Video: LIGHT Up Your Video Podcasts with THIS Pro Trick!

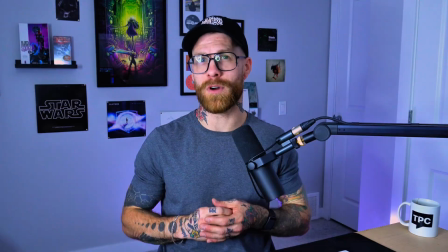I also use a slightly off blue color for the light, as it works well with the millennial gray that's painted everywhere in my office.
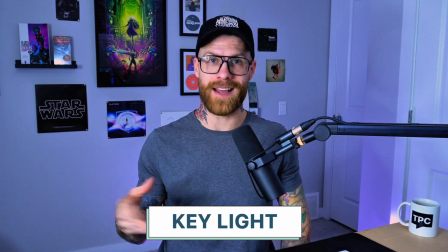Now this next one's going to be obvious, but I'm going to kill the key light, and then you'll be able to see just how much of a difference this makes.
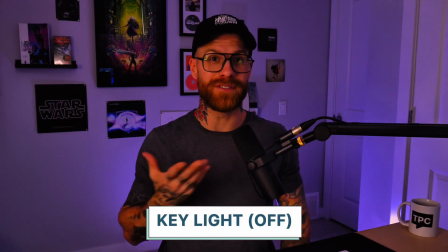So as you can see, there is a subtle amount of natural lighting, but realistically speaking,
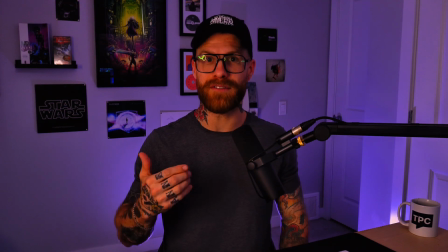as I've blocked out my windows, without a key light or a side fill, I lose pretty much all of the depth of the shot.
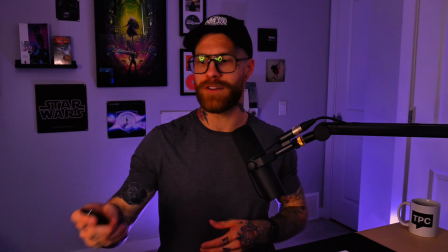You can't really see me all that well, and if I turned everything off completely and just left the backlight,
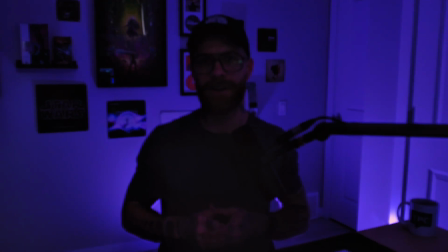the camera doesn't even know where to focus, and I'm pretty much just a silhouette in the dark. On top of that, I just want to quickly show you the difference between cool lighting and warm lighting,
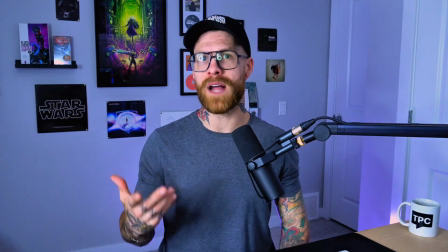as I personally prefer cooler or neutral lighting, but warm lighting is also a style and tone that some people quite like.
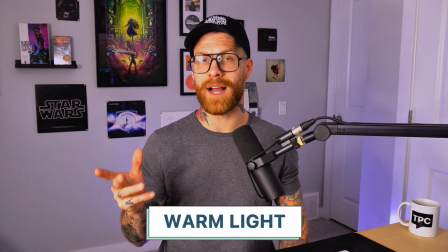So I've currently switched from the neutral lighting to a warm daylight style bulb.
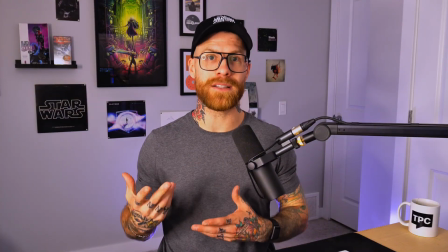I personally don't like the look of warmer lighting. I prefer a cooler lighting, and then when I'm in CapCut doing color grading, I will go ahead and then decide where I want to take the tint. But for some people, they like it, and if that's your thing, party on. So capturing at the source is important, but on top of that, I also go ahead and grade and add additional things to the footage to make it pop just a little bit more than the raw that is coming right out of my camera. So when it comes to color grading my videos, I personally use CapCut. It's free, and for Pro, it's pretty cheap and has a bunch of cool features that I like. But when it comes to working on your videos, there's no shortage of alternatives that you could be using, such as Adobe Premiere, DaVinci Resolve. You get the idea.
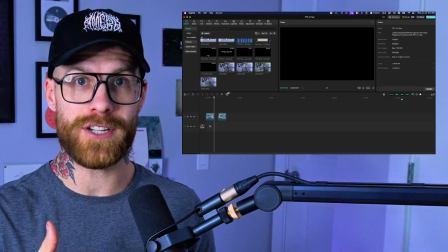Now, really quickly inside of CapCut, I'm just going to show you the difference between the raw footage I get and what it looks like after it's been color graded and then uploaded to YouTube.
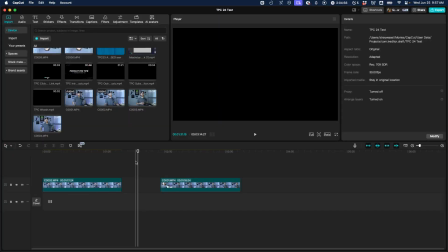So this is the CapCut interface.
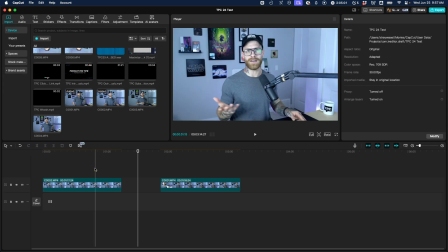As you can see here, I have my raw footage and then I've loaded it into the window to give you a look at both.
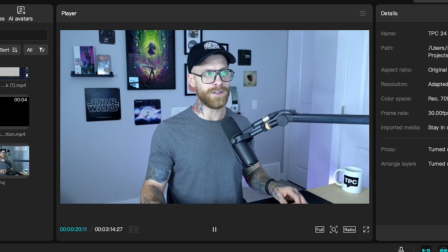So here's the raw footage. So as you can see, the shot looks great, but it lacks a bit of contrast, maybe some depth.
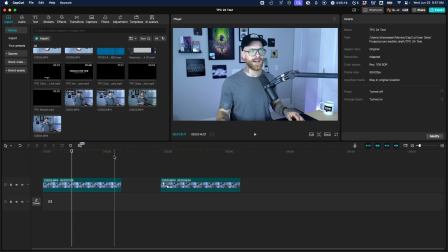I would probably add some darkness and other things to it. And then once I've gone ahead and applied my template, this is what the footage actually looks like.
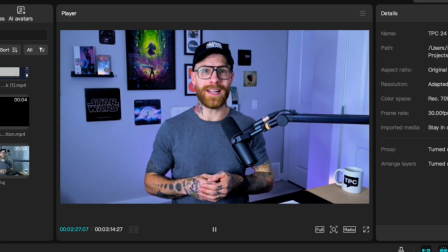So as you can see, it's a pretty dramatic difference as to the raw captured by the camera and then what I will go ahead and do to it to give it that polish and vlog style pop.
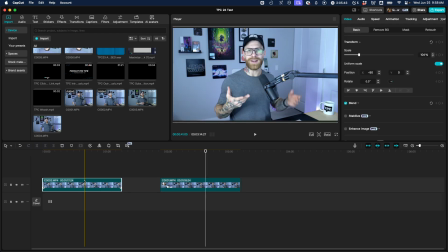Really quickly, just to show you, inside of CapCut, what you can do is you can click a clip here, and then over on the right side, you want to pop over to the adjustment window.
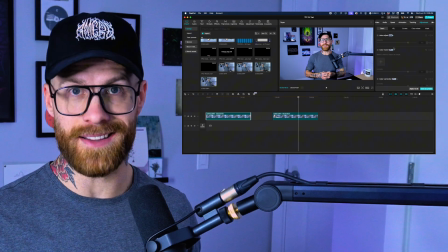Now I have a template of the settings I like to use, but just to give you an idea,
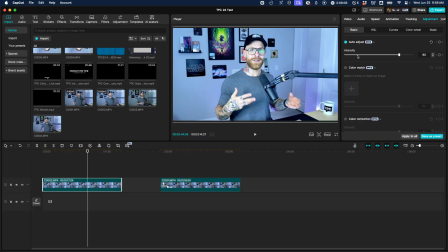if I hit auto adjust, for example, already it's going to start doing a lot of things to the footage. Now I'm not crazy about the auto adjust feature. I might use it very lightly just to balance some of the light and maybe add a bit of a white balance. A lot of the magic though is going to happen right here in the color window and the lightness window.
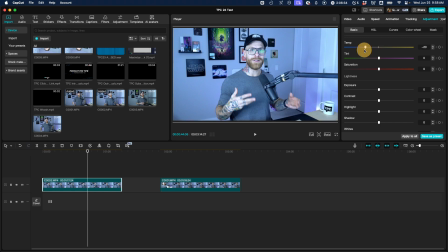So as I mentioned before, this would be what cold lighting looks like, and this would be what warm lighting looks like. So depending on the look you're going for, you might like more of a warm look or a cold look. I'll add a little bit of this. The saturation is going to be the big one. That's where you get that color pop that a lot of vlogs have.
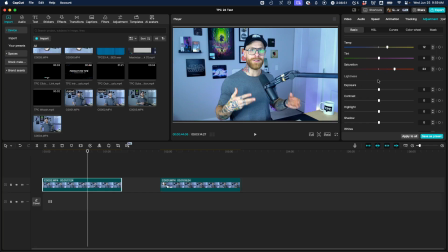Again, I'm just going to quickly do this to give you an idea of how much it can change everything. So I'm going to do that, maybe a little contrast. I'll pull the contrast back. So here using the shadow knob, you can see I can actually add a lot more dynamics to the shot. That's a pretty powerful tool right there. So you want to play around with this and find a look that feels good for you.
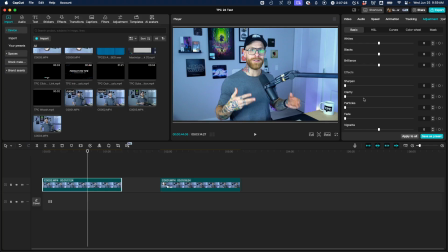I also particularly like the clarity knob. Again, it adds a bit more of that pop. If you use it too much, it's going to be a bit blown out, but if you just add a little bit, it can add some nice character there.
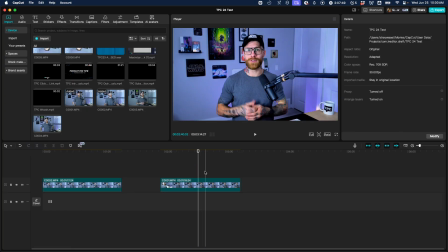It's already feeling a lot better. And then this is the style I tend to land on for mine, but you get the idea.
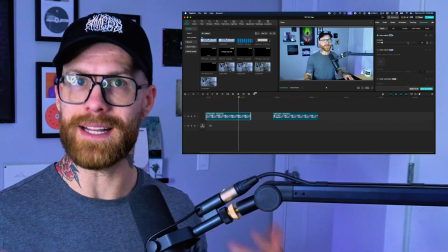So the raw footage is just step one. You want to get that as best as you possibly can from the camera.
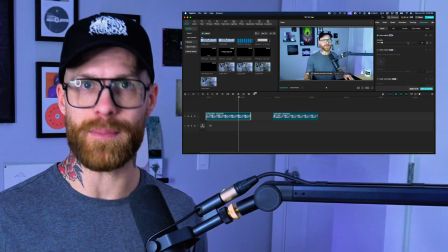And then when you go into a software like CapCut, Adobe Premiere, or DaVinci Resolve,
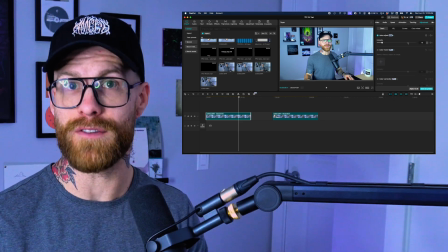you're going to add some processing to the video files to give them that extra polish. So hopefully this gives you a better idea of how lighting works and ways that you could easily apply it to your own videos and improve the quality of the shot.